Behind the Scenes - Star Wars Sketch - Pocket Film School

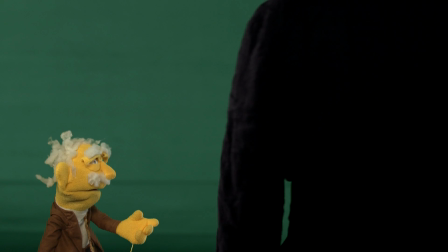Pretty dramatic stuff, right? First of all, we had Travis, who is shot on a green screen there in YouTube space.
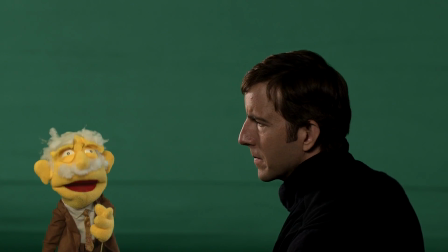He is looking at nothing, he is touching nothing, he is just there by himself. Then we shot R2-D2 at Mark Gray's house.
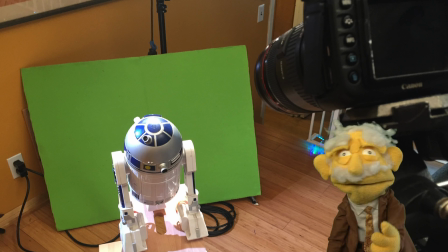Now R2-D2 was only about a foot high, so we had to scale him up using trick photography.
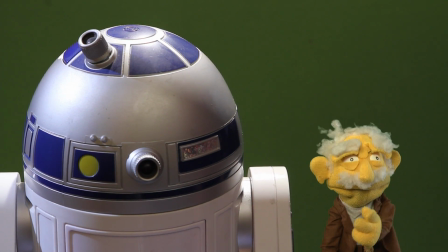We photographed him separately, got him blooping and moving around and stuff. There is a little stool there with Mark in his living room, and we got him to move around.
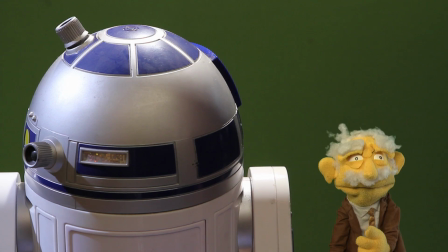This is that nice voice-activated R2-D2. Okay, here's the model on the little miniature set.
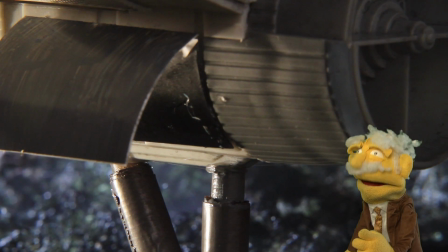We blew smoke in there to simulate the fog you see in the movie. It's billowing too fast. You can see the tape on the leg.
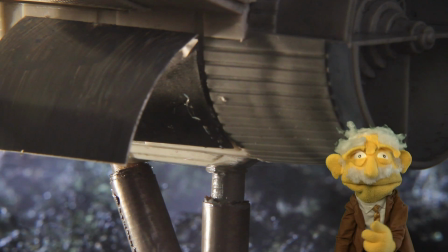It looks kind of fake. Here it is with the smoke slowed down to make the scale look a little bit larger.
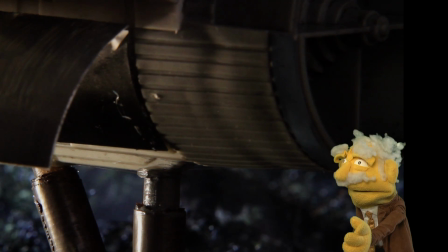This is a good idea. Then we color corrected. We darken it up, reposition it a little bit, make it look a little spookier, more realistic.
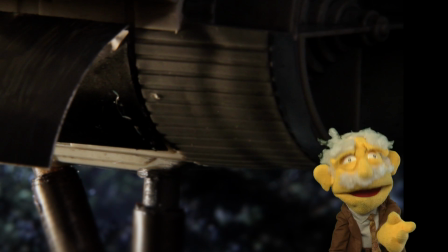Then we, watch this, we blur out the legs. You see that? We blur the legs out to make them look a little more farther away due to depth of field, you see, to make the model look larger.
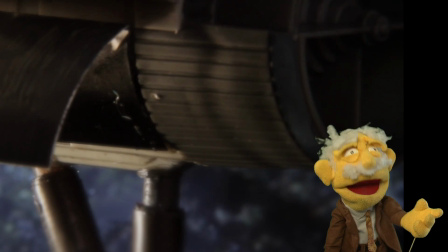And then we doubled the shot with another shot, sandwich them together, make them transparent to double up our smoke.
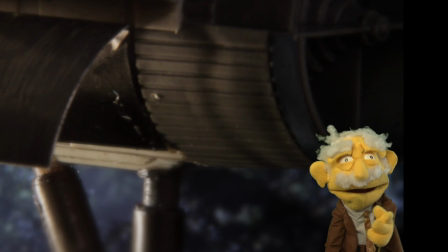So we have 2 layers of this shot, so we get double the slowed down smoke. Pretty clever, huh?
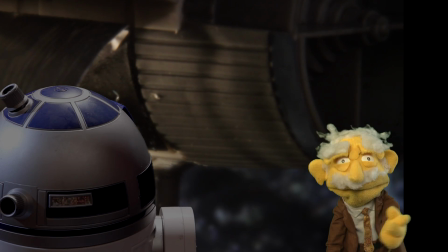Then we just sandwich it all together. There's Travis and R2-D2 there on it.
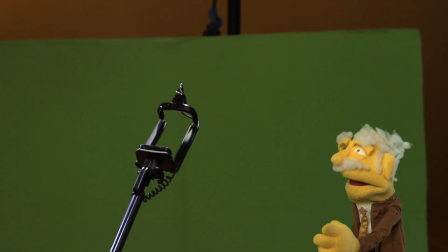And then we add in this thing here. This is just a selfie stick. Isn't that clever? It's a selfie stick with the thing taped on the end and painted black with spray paint.
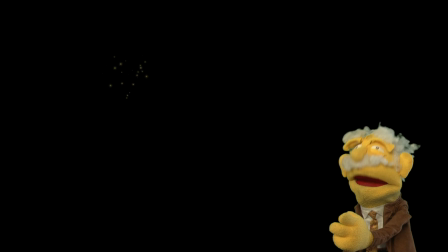Okay? And then for the welding, we made these little tiny sparks in motion by Apple, which is lots of fun to do.
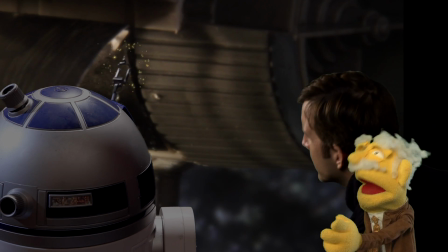Then we put all the layers together, and you got R2-D2 welding a spaceship and Travis poking at it and looking at R2-D2 to talk to him.
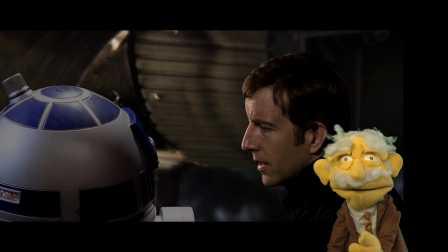But you see, none of this works at all just like this.
Can't go on alone. Yoda will always be.
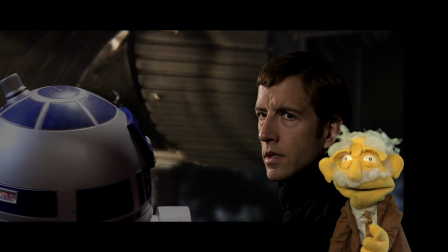You gotta have sound.
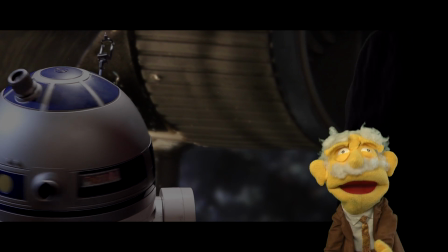The first thing we added is the welding, and then there's the frog sounds, you know, and the crickets and things, and then there's R2-D2 beeping.
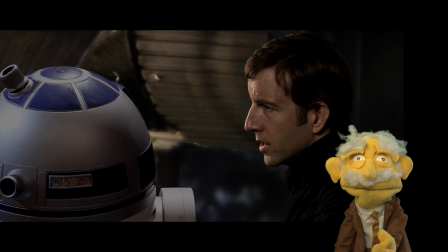But it's really the music that adds feeling to butter it all up.
Can't go on alone.
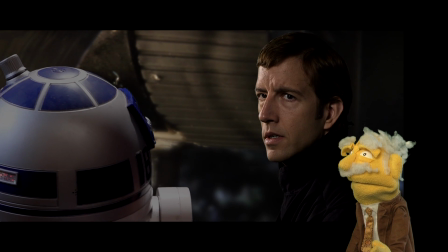So nice.
Yoda will always be with you. Obi-Wan.
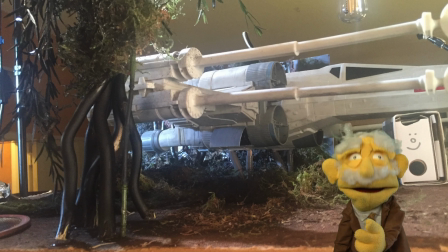And then we do the same process on all of these shots. You see, there's the models. We shot at a lot of different angles, like this.
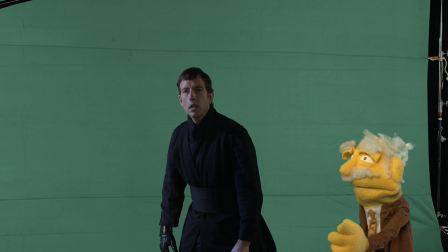And see, okay, that's Travis on the green screen. There's the welding rod thing.
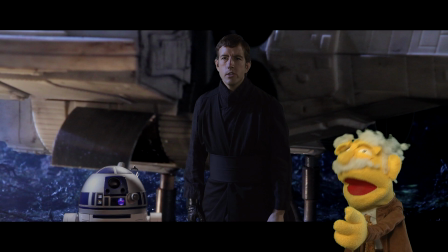There's R2-D2. All those pieces go together with the black bars to make our perfect, cool shot.
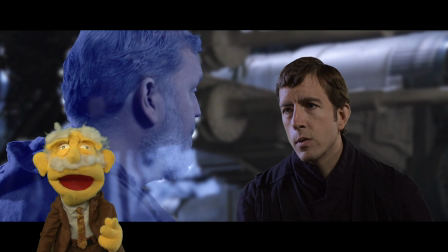Now here for this 2 shot, of course, we shot Travis and Mark together on the green screen.
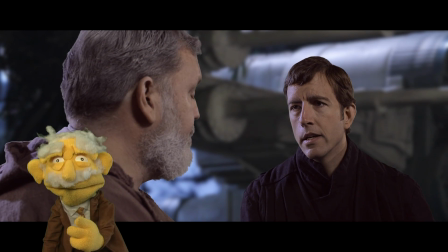Okay? Mark is not actually a Jedi ghost. Then we put the new background in by a green screen.
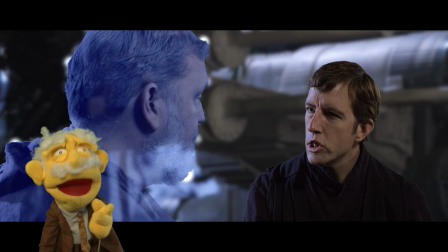We don't want Travis to be a Jedi ghost, though, so we have to put 2 different layers of the shot and mask them in.
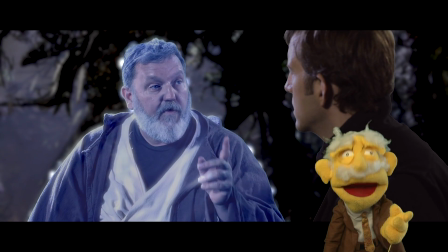Now, this is Mark's patented Jedi ghost effect that he created in motion,
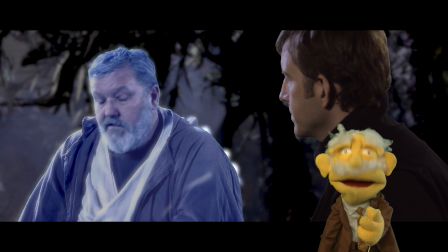using various different sparkling things and wonderful sort of tricks to get it all working perfectly.
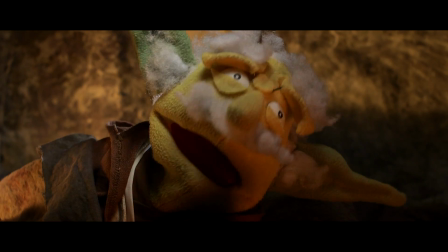2 lightsabers. One thing remains.
Ah, my dramatic death scene.
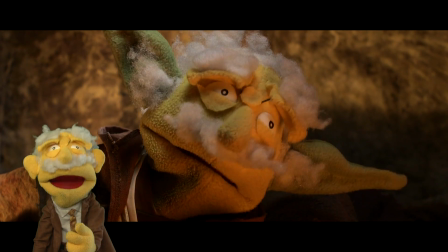This took a lot of rehearsal. No digital effects at all.
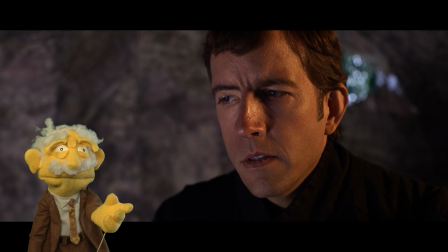So that makeup I'm wearing to make me look like Yoda, that took hours to apply and was quite painful to remove.
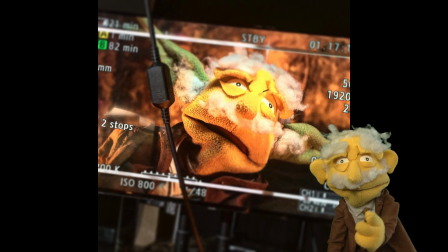We shot this all in an actual cave. That is not true. Mark built this miniature cave out of kind of paper mache and chicken wire.
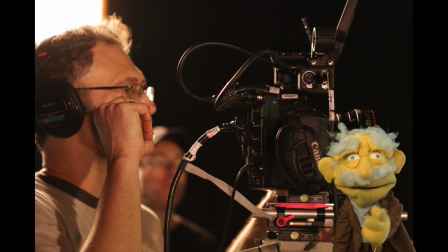We shot this in YouTube space with a wonderful crew that helped us out, and of course it was directed by Mark Gray, who was playing Obi-Wan Kenobi.
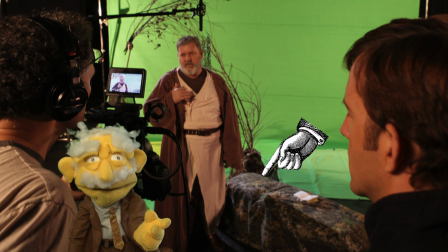Do you see that log there?
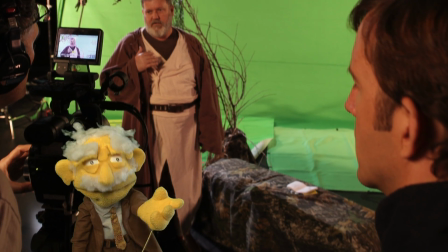That is not a log, but in fact just apple boxes and blankets with some camouflage fabric draped over to simulate what it would look like on Degobah.
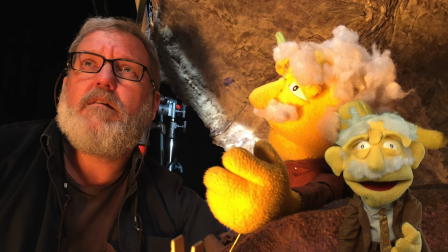There's Mark giving me some up-close direction. He's a very intimate director, you know. He really likes to get in there with the actors.
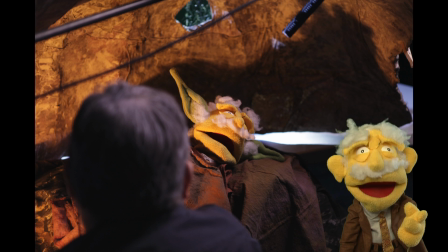His hair is not really that gray, I assure you. This was a fun scene to shoot. Death scenes are always hilarious.
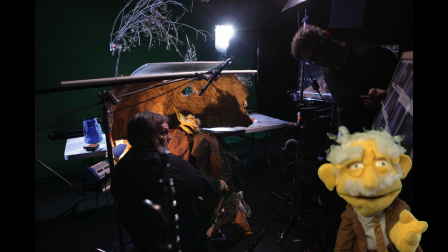There you can see the little cave very well. You know, it's only half the cave. The same half of cave went behind Travis.
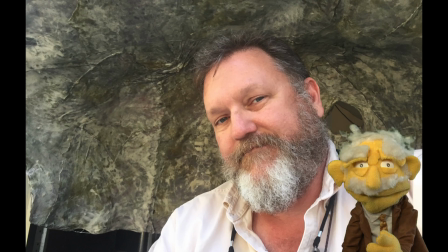And as I said, it was made of paper mache by Mark in his garage.
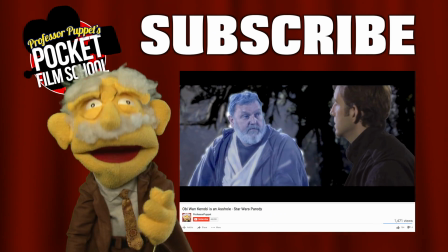Wonderful. Okay, that's it. I hope you've enjoyed this peek behind the curtain of our Star Wars sketch.
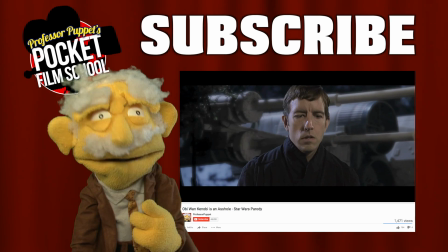If you've got any questions about it or any other filmmaking questions, please let me know in the comments below. I will answer them as best I can.
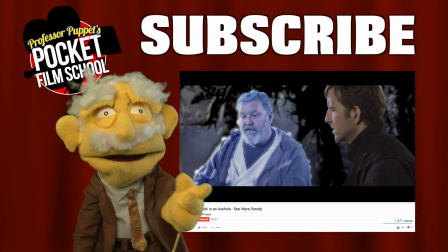So be sure to like this video, share it maybe with your friends, and for God's sake, subscribe so you don't miss the next one.